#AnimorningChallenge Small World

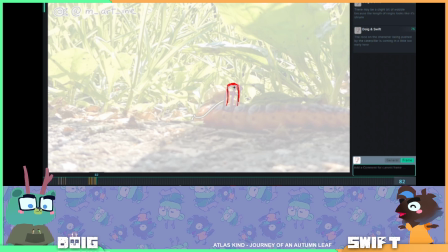So Your Majesty, a cloud is like Doig, Hank, Dank, John, Swift, Joft, Joffa cakes. And then the Joff A cakes, and Ula says A cakes.
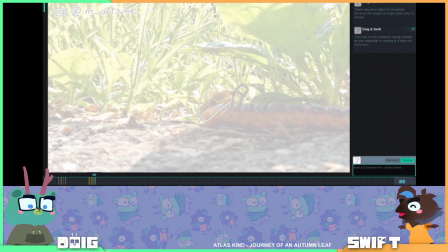Isn't that what Andy calls Anne? And I get that reference. It's Parks and Rec. Parks and Rec. It's Parks and Rec. It's Parks and Rec. I bought a water bottle. How are you finding it?
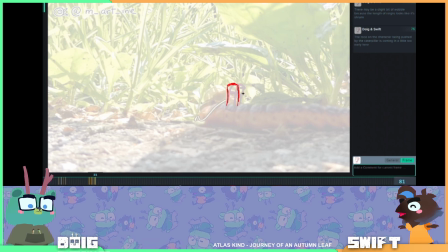Cold and soothing. Is it fulfilling all your watery needs? I think so. I put it in the fridge. I put it in the fridge. I put it in the fridge. Uh-huh. And now I'm drinking it. It's
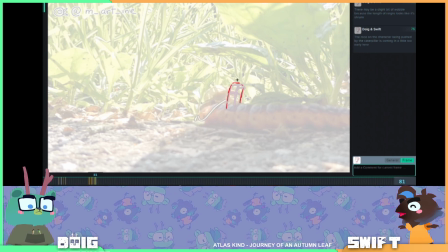This is a 2-liter bottle of water. And it chill.
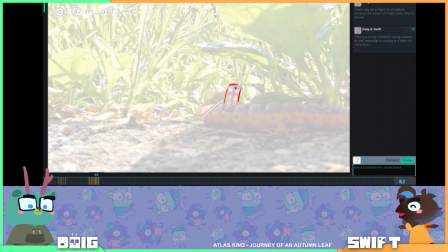So this is where the caterpillar stops moving. So that's probably where I'd have them do the little overshoot.
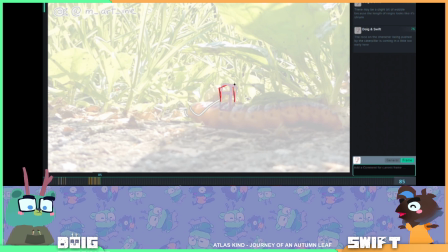Right about when it stops moving. So they're like being pulled forward by it as it's moving forward. And because they're being pulled forwards by it, the pelvis, which is on top of the caterpillar, is being pulled forward and the top of the body is being dragged behind. And then when it stops moving,
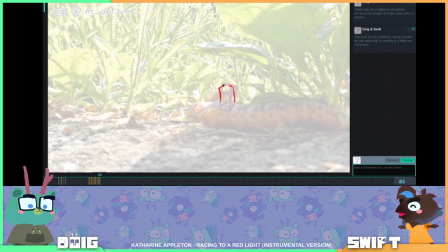the top of the body catches back up and kind of overlaps the movement of the bottom of the body. So that's where I'd put my overshoot frames, is just after the movement on the caterpillar stops.
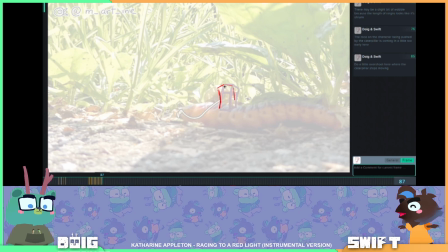I'm doing it very quickly, so please excuse me. Just trying to get the very rough.
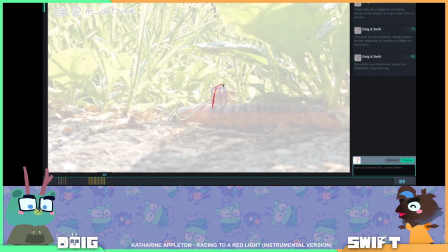And then it's like, whoa, we're going forward again. Sometimes drawing in this program's a little wacky. A little wackio.
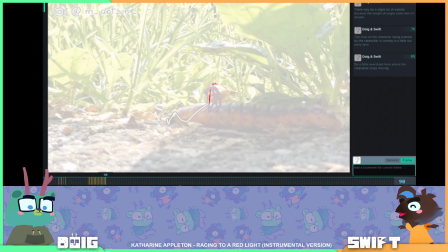Okay, that kind of gives the impression. I saw something that the Animated Brothers. What are they called? Animated Brothers, the Pratt Bros. Yeah, thank you. They were using a different kind of software for this same thing.
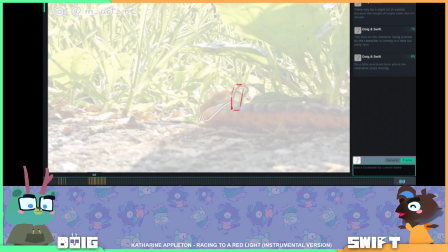I wonder what I'm gonna go check out what they use, because maybe it'll be better. Although I don't know if you can share it quite in the same way. The one thing I'm not sure I like about
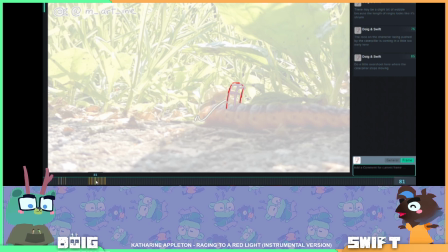the changes I've just made is that here on frame 81 it feels like you kind of get to the peak of the movement. I'd want to put that on a nice arc that goes along with the caterpillar's movement. Okay. So right now my arc is kind of balked up.
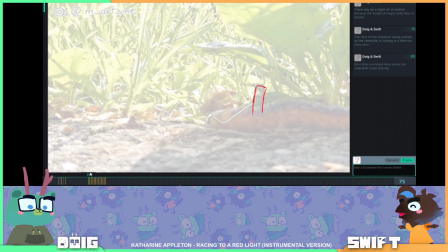and the peak of the movement, like the highest point that the character reaches, doesn't really make sense. So I'd want to adjust that. Let me do that in purple.
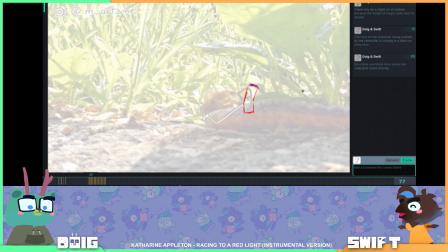Would you do it in an S curve or would you do it in a C curve? I'd do it in a C curve just to keep it simple, but